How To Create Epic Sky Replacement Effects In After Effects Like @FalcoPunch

For some unknown reason, I felt like I wanted to waste my time, so I decided to hop onto TikTok.com.
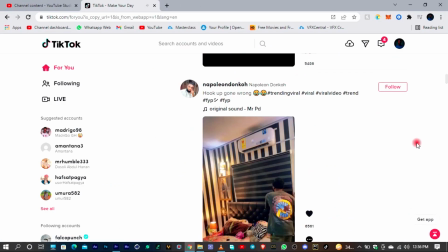5s
And I was watching some useless videos and I came across this
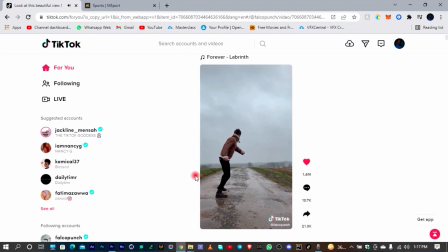11s
AWESOME video from FalcoPunch, which definitely meant I didn't waste my time.
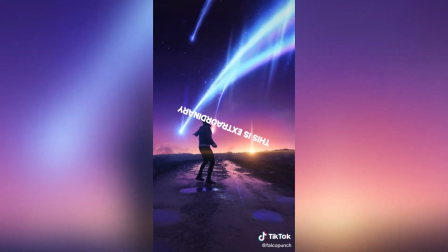16s
Well, the video was no big deal, but people were all like, oh, this is nice, oh, this is gosh. So I felt like I definitely need to prove these people that this is just a very simple task to do.
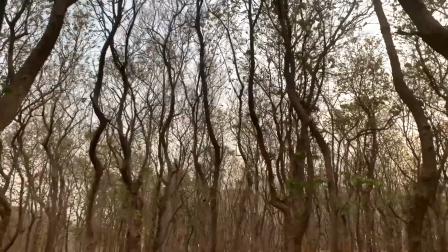28s
So I decided to call my buddy Shawaz, who would go out into the forest where it's filled with plastic leaves and shoot something.
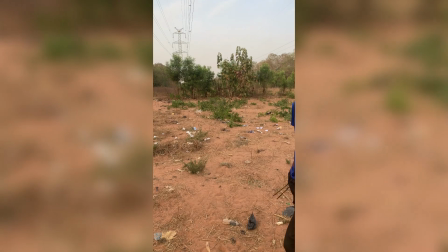34s
After everything, we came up with this.
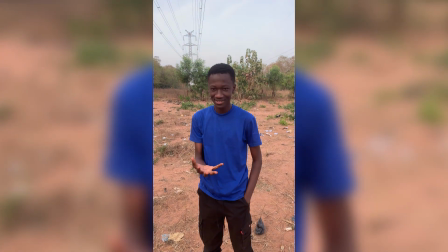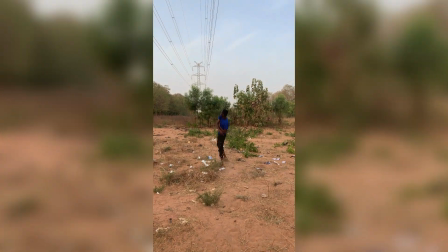Then it's now time to go home and start the post-production process. As you all already know, I'm just going to be using only After Effects, and for the Kimi no Noa background,
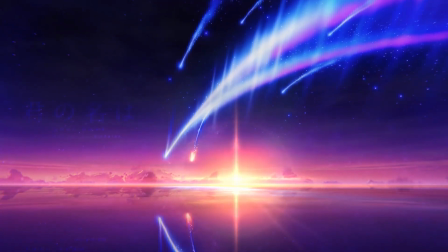57s
I decided to just search on the internet, and it's a free background that you can get on YouTube. I'll be leaving the link in the description so you can fuckingly check it out.
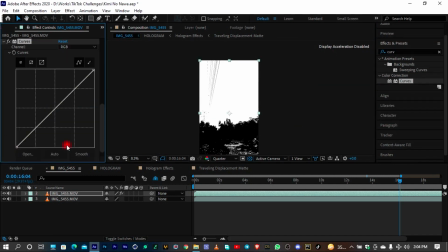65s
Starting off, I had to take out my background using the Luma Matte inverted process, which is very simple and I had already explained it in my previous video.
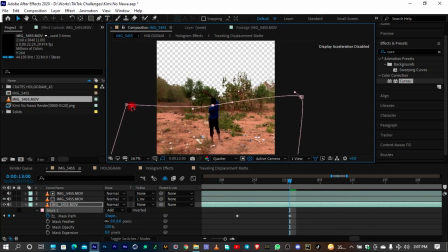74s
Guess you can check it out in the cards up there. After going through all the fucking stress, I guess you know white parts were already under my video,
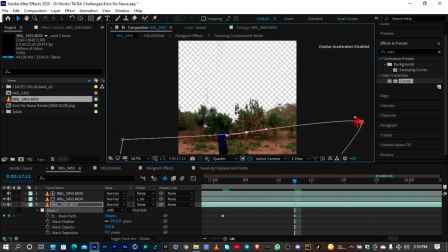81s
so I had to mask out and bring those parts that I needed and left the other parts which I didn't need.
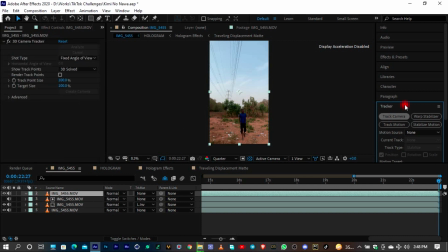87s
Next, since we are not shooting on a tripod, we definitely need a virtual 3D camera, so we just had to 3D track the footage and wait.
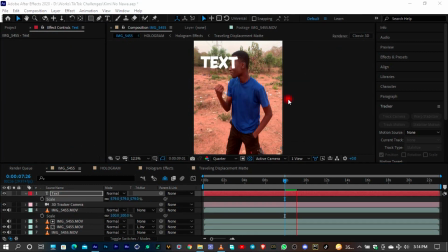95s
Well, it definitely took some time, but it was worth it. I just had to add a text layer just to prove that my 3D camera worked.
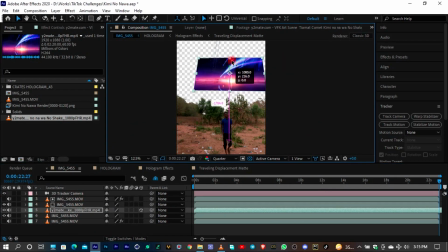102s
Then I just decided to click on create camera so that I'll have my virtual camera for all the 3D objects that I am going to add.
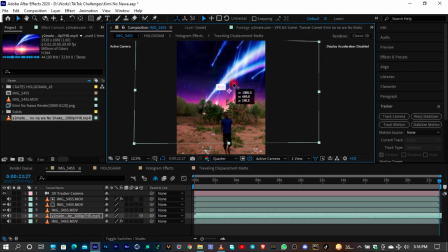108s
Then miraculously, I decided to add the Kimi no Nawa background, scale it and make it 3D,
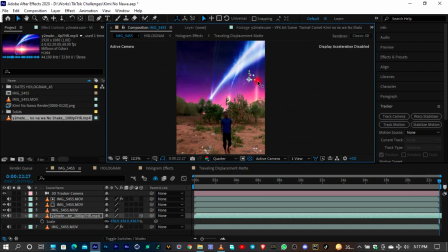114s
push it back in the Z space just to make sure that it fills up my whole entire sky,
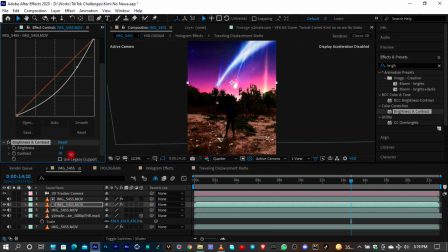118s
which I'm about to replace. To top it all off, I decided to add a color grade or a color correction on my main footage, reduce the brightness,
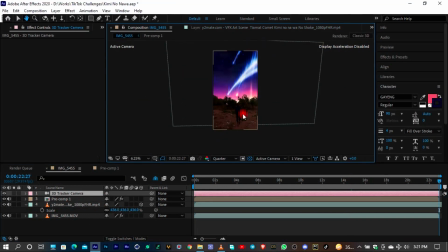126s
added a photo filter, just use some blend modes and all those stuff just to make it look like basically the sky is real,
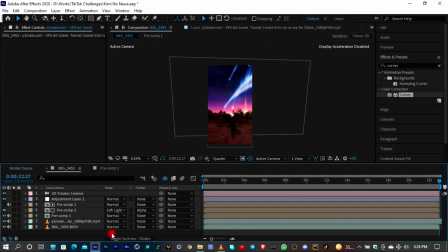133s
and it's just adding some light on my environment. I just had to reduce the blah blah blah blah blah.
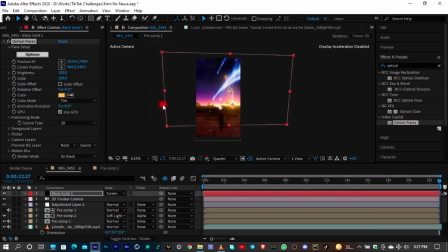140s
But using the Video Copilot's optical flares plugin, I just added lens flares just to make it look like,
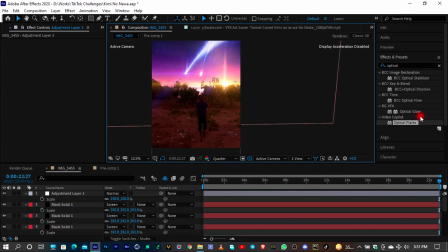146s
well, my camera is not a good camera and it's reflecting a whole bunch of lens flares.
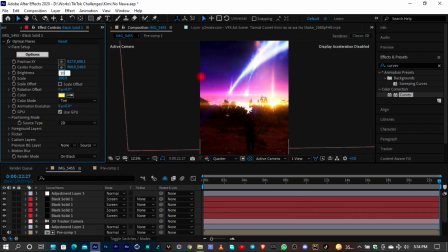150s
But usually lens flares really just add some more spice to your footage, if you ask me.
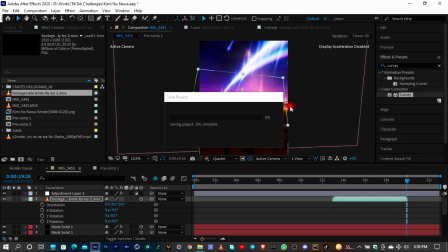155s
Well, I felt like I wanted to make my footage so advanced more than FalcoPunch's own, so I decided to go on Production Create.
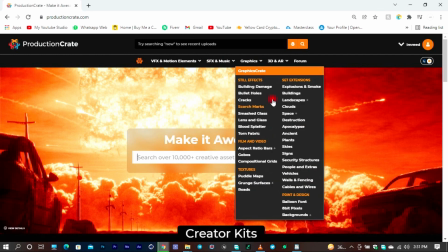162s
Link in the description where you can find all your VFX assets and sound assets, and I'm not going to be talking so much about them, but you can just check in the link in the description for yourself. I decided to go on to Production Create and get some birds,
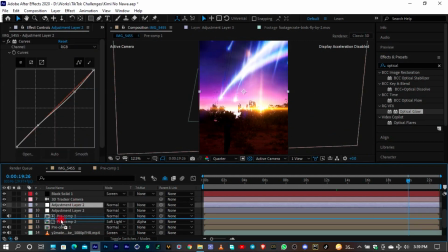174s
and then I just added it to the scene, made it 3D, and they just flew by, making the scene look more realistic.
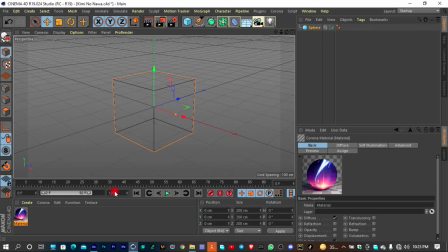183s
Well, for the hologram, I know it should have come in the beginning, but I just decided to save that for the end since it's going to take a whole bunch of time.
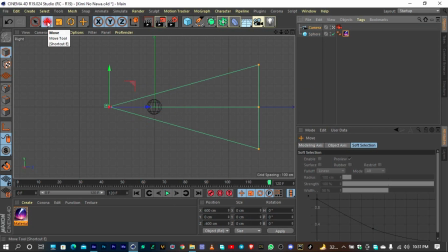189s
I decided to go into Cinema 4D just to make a sphere and a simple rotation animation,
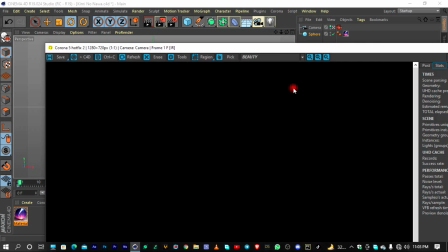194s
then took a snapshot or a freeze frame of the Kimi no Nawa background and applied it as a texture.
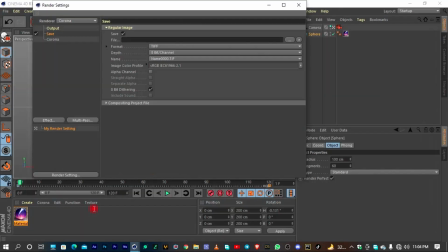200s
Then I just decided to render it out as a PNG sequence and sent it back into After Effects.
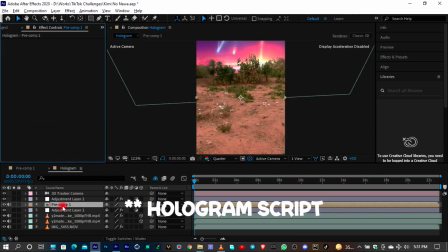205s
With the help of the Production Create plugin, I was able to make it look like a hologram. There's some more adjustments that I just tracked it onto my hand, and then I was done.
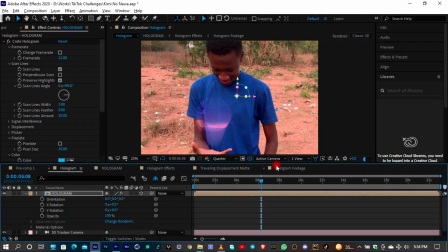213s
I then had to add all the footages together, then just adjust each and every single thing,
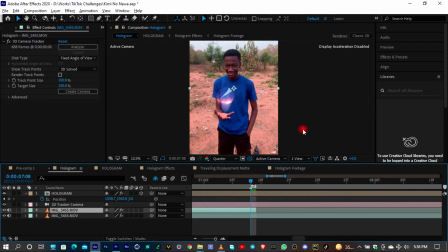218s
add a final color grade, and then I just had to send it into Premiere Pro and add that song that goes
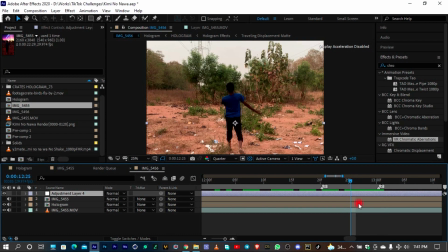228s
till the end and has no lyrics. But since I cannot add it to YouTube because I'm going to get a copyright claim, I'll just get a Production Create sound and just put it on there.
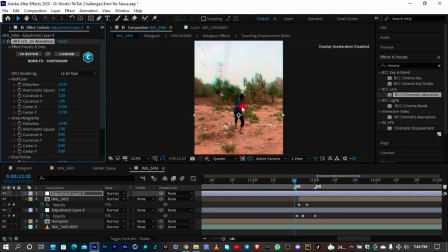236s
If you want to see the real video, I'll be leaving the TikTok link down in the description so you can check it out.
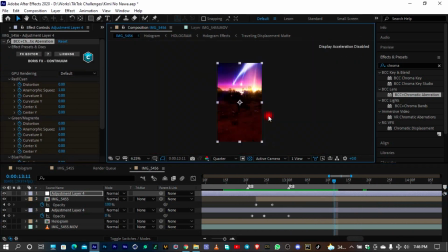242s
So let's watch the final video.